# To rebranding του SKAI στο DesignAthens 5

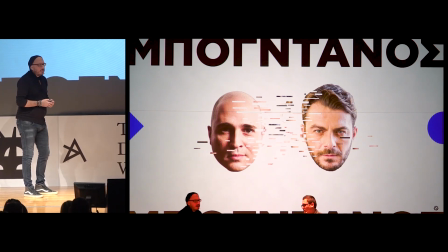4:15 Δηλαδή, αν ήταν χαρακτήρας ανεξαρτήτου φίλου, άντρας, γυναίκα κτλ. Και πήραμε μία απάντηση, την οποία θα είναι ένας χαρακτήρας ο οποίος θα είναι σοβαρός,
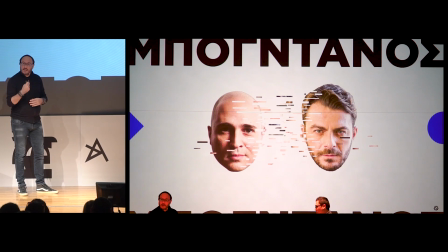4:24 με κύρος και αξιοπιστή, αλλά ταυτόχρονα θα μπορεί να είναι φιλικός, χαρούμενος και ευδιάθετος.
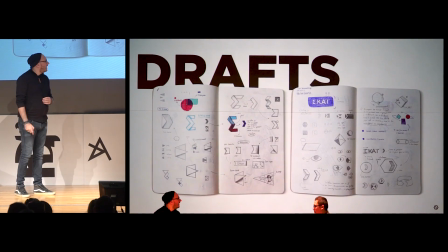4:29 Οπότε, έχοντας αυτό στα χέρια μας, βλέπουμε τη διαδικασία.
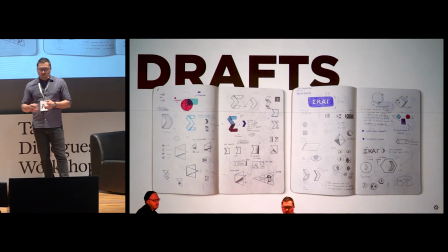4:36 Ξεκινήσαμε τα πρώτα drafts. Τα drafts γενικά ήταν πάρα πολλά. Η διαδικασία της έρευνας ήταν πολύ μεγάλη. Υπήρχε μια συνεχής επικοινωνία του γραφείου του δικού μας, με τον Τόνι και με τους νόμιν στο Λονδίνο.
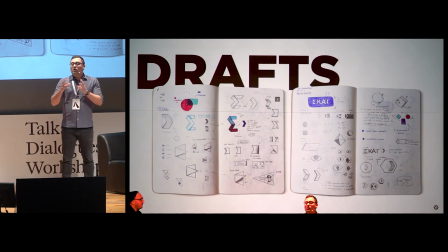4:50 Και ταυτόχρονα όλοι μαζί με το σταθμό.
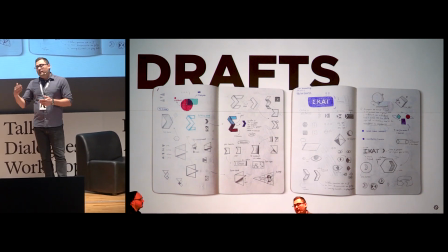4:52 Γιατί όπως καταλαβαίνετε, μιλάμε για ένα τεράστιο οργανισμό, όπου πρέπει να παίρνουμε εγκρίσεις για να συνεχίσουμε κάποια δουλειά. Ακριβώς. Και στη συνέχεια βλέπετε ένα GIF.
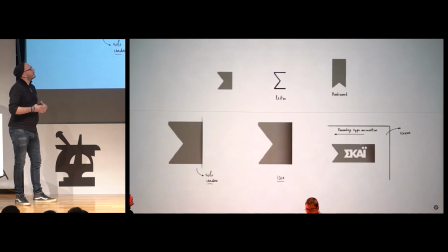5:05 GIF για όποιον θέλει. Με όλη τη διαδικασία και το working progress με τα λογότυπα, τα icons κτλ.
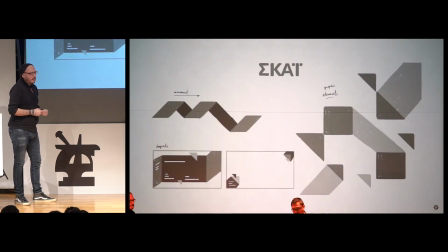5:14 Που έψαχναν τα παιδιά από την Dealnoon.
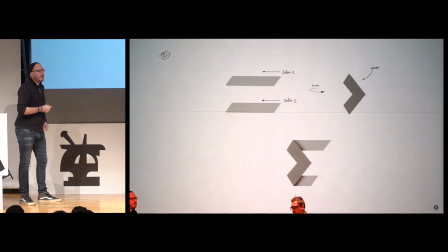5:17 Και πάντα είναι σημαντικό αυτά που σχεδιάζονται όσον αφορά το graphic package ενός καναλιού να μπορούν να είναι διαχειρίσιμα όσον αφορά και το motion.
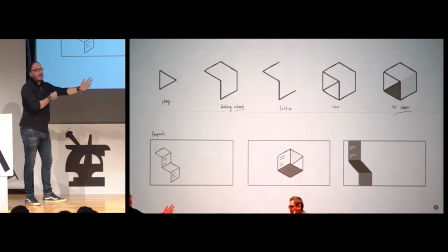5:23 Έτσι, γιατί δεν είναι μια δουλειά που κάνει ο γραφίστας και απλά πάει και παίζει στατική.
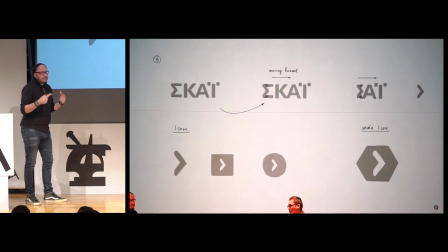5:28 Είναι μια δουλειά η οποία πρέπει να είναι αυτό που λέμε στη δική μας γλώσσα animatable, να είναι διαχειρίσιμη ως προς το animation της.
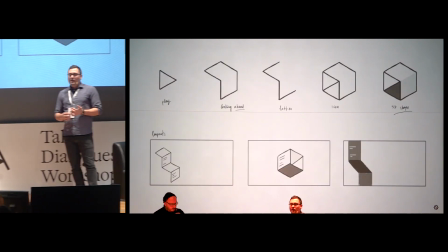5:33 Στο σημείο αυτό να πούμε το βασικό πρόβλημα του σχεδιασμού είναι ότι ναι.
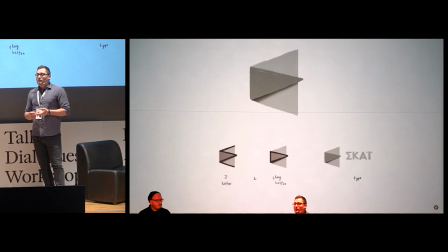5:39 Το sky σημαίνει ουρανός, ας πούμε, στα αγγλικά. Ήταν πολύ δύσκολο να τον απεικονίσουμε.
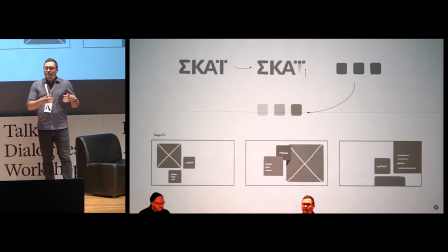5:47 Γιατί ο ουρανός δεν έχει ένα συγκεκριμένο icon, να πούμε θα βάλουμε κάτι που θα βγάζει την έννοια του ουρανού.
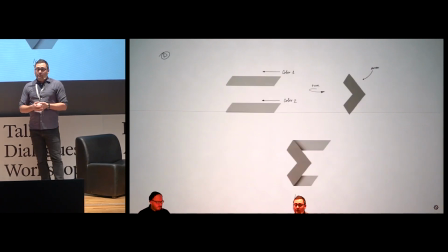5:53 Οπότε μπορούμε να παίξουμε εκεί, να κάνουμε ένα τέτοιο σήμα. Επίσης δεν μπορούσαμε να αλλάξουμε τη γραφή από ελληνικά σε αγγλικά.
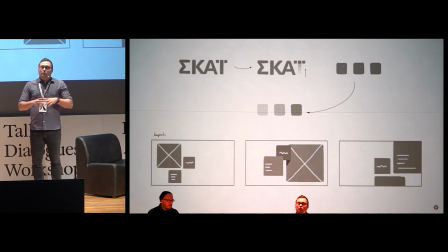6:01 Οπότε παίξαμε μια πιο αφηρημένη και γενική έννοια
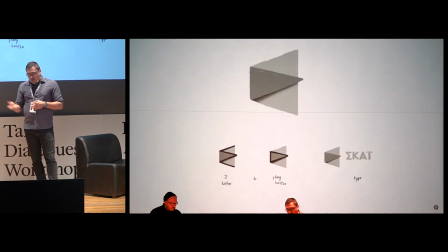6:05 και προτιμήσαμε να παίξουμε με το σχήμα το επόμενο, το οποίο είναι ο κύβος.
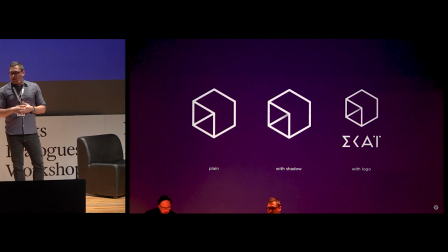6:12 Σαν σύμβολο, σαν όχημα καλύτερα, εξέλιξης, το οποίο δεν είναι πολύ πρωτότυπο, εντάξει είναι ένας κύβος, βέβαια είναι στα βασικά σχήματα και σαν designers οι περισσότεροι θα ξέρετε ότι ο κύβος σου δίνει πολλές προοπτικές,
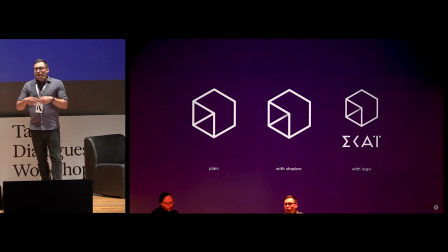6:27 οπότε και εμάς μας έδωσε πολλές προοπτικές να τον ανοίξουμε, να τον αναπτύξουμε, να είναι κάτι που μεταβάλλεται, Τόνι.
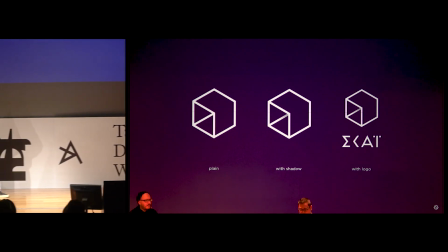6:34 Ναι, ακριβώς μας έδωσε αρκετές πάσες όσο αφορά τη δομή του σχήματος και μας έβγαλε πάρα πολλές ιδέες το πώς θα
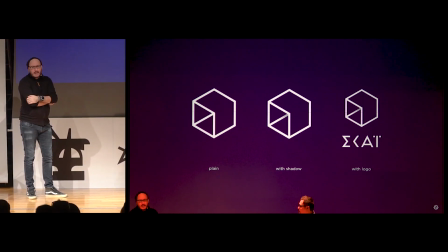6:40 μπορούσε αυτό να εξελιχθεί και εντός και εκτός εισαγωγικών να ελύσεται στον καμβά της τηλεόρασης.
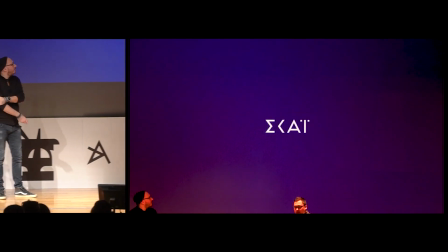6:47 Ταυτόχρονα παρουσιάζει και λίγο την τετράγωνη λογική, ας πούμε,
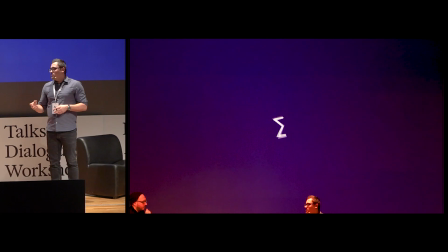6:51 που είχε το κανάλι μέχρι στιγμής και με τον τρόπο που θα κάνει αυτά τα transformations δείχνουμε τη νέα πορεία του σταθμού προς το μέλλον. Δηλαδή αυτό που ήθελε, ας πούμε, να περάσει, ναι, ο σταθμός. Και όπως βλέπετε και από το animation εδώ, το main animation, logo animation του σταθμού,
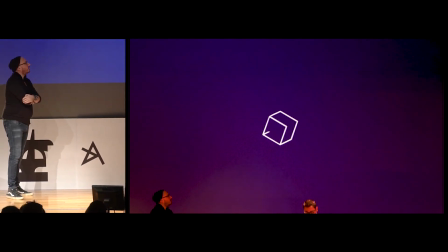7:05 βλέπουμε ότι και από το σήμα και από όλες τις υπόλοιπες γωνίες του λογοτύπου προκύπτει το εικονίδιο και στη συνέχεια θα δούμε πώς
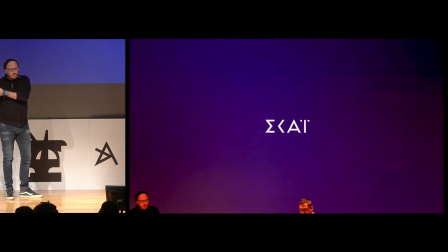7:12 το εικονίδιο αυτό αποτέλεσε αφορμή για να στήσουμε όλη την animation φιλοσοφία του πακέτου.
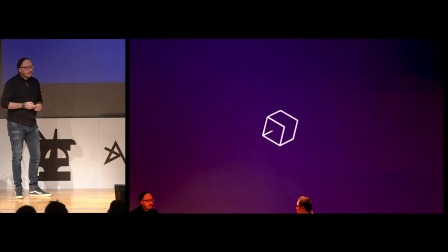7:18 Και πέραν λοιπόν από το icon και το λογότυπο, προχωρήσαμε μετά και είδαν τα παιδιά από τη Λνούν το θέμα των γραμματοσυρών
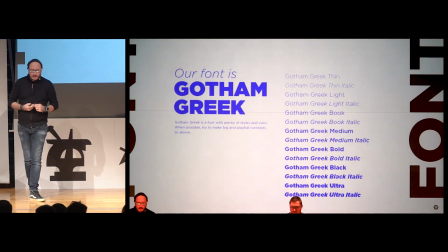7:26 που χρησιμοποιούσε ήδη ο σταθμός και αυτό ήταν ενδιαφέρον λίγο σε συνάρτηση με τη συζήτηση.
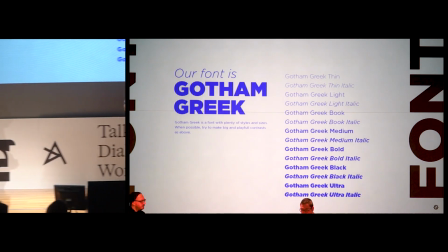7:32 Θα πάμε λίγο εντάχει γιατί γενικά έχουμε λίγο χρόνο και έχουμε πολλά πράγματα να δείξουμε.
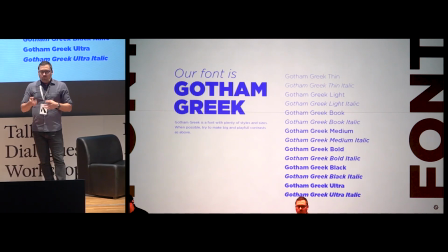7:36 Σχετικά με το προηγούμενο κομμάτι που ήταν το λογότυπο, απλά αυτό να πω για το πολυσυστημένο κάπα που δεν είναι κάπα, που ήταν κάπα, που τι είναι αυτό. Είναι ένα κάπα, εγώ το βλέπω σαν κάπα προσωπικά, στο οποίο κάπα έχουμε βγάλει την κάθετη γραμμή. Εν τω μεταξύ έχουμε πάρει ήδη την απόφαση το σήμα του καναλιού να παίζει πάνω δεξιά.
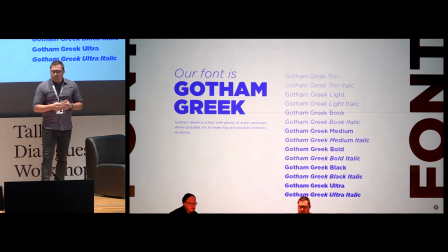7:55 Οπότε ταυτόχρονα είναι και ένα βέλος που δείχνει προς τη ροή του προγράμματος, αν θέλετε. Και ταυτόχρονα είναι και μια πλευρά του κύβου. Οπότε θα βοηθούσε και τον Τόνι και τα παιδιά να κάνουν πολύ πιο εύκολο το animation που θα δούμε αργότερα κάποιες εφαρμογές. Τώρα σχετικά με το font. Ο σταθμός χρησιμοποιούσε την Gotham.
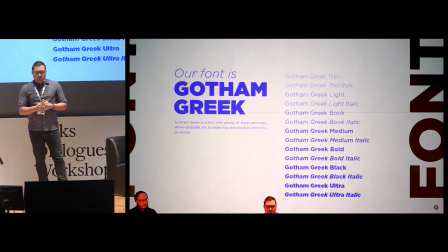8:15 Θεωρούσε ότι ήταν πολύ προβληματικό σαν font. Εμένα μου άρεσε προσωπικά πολύ και στα παιδιά. Απλά τη χρησιμοποίησε σε δύο βάρη.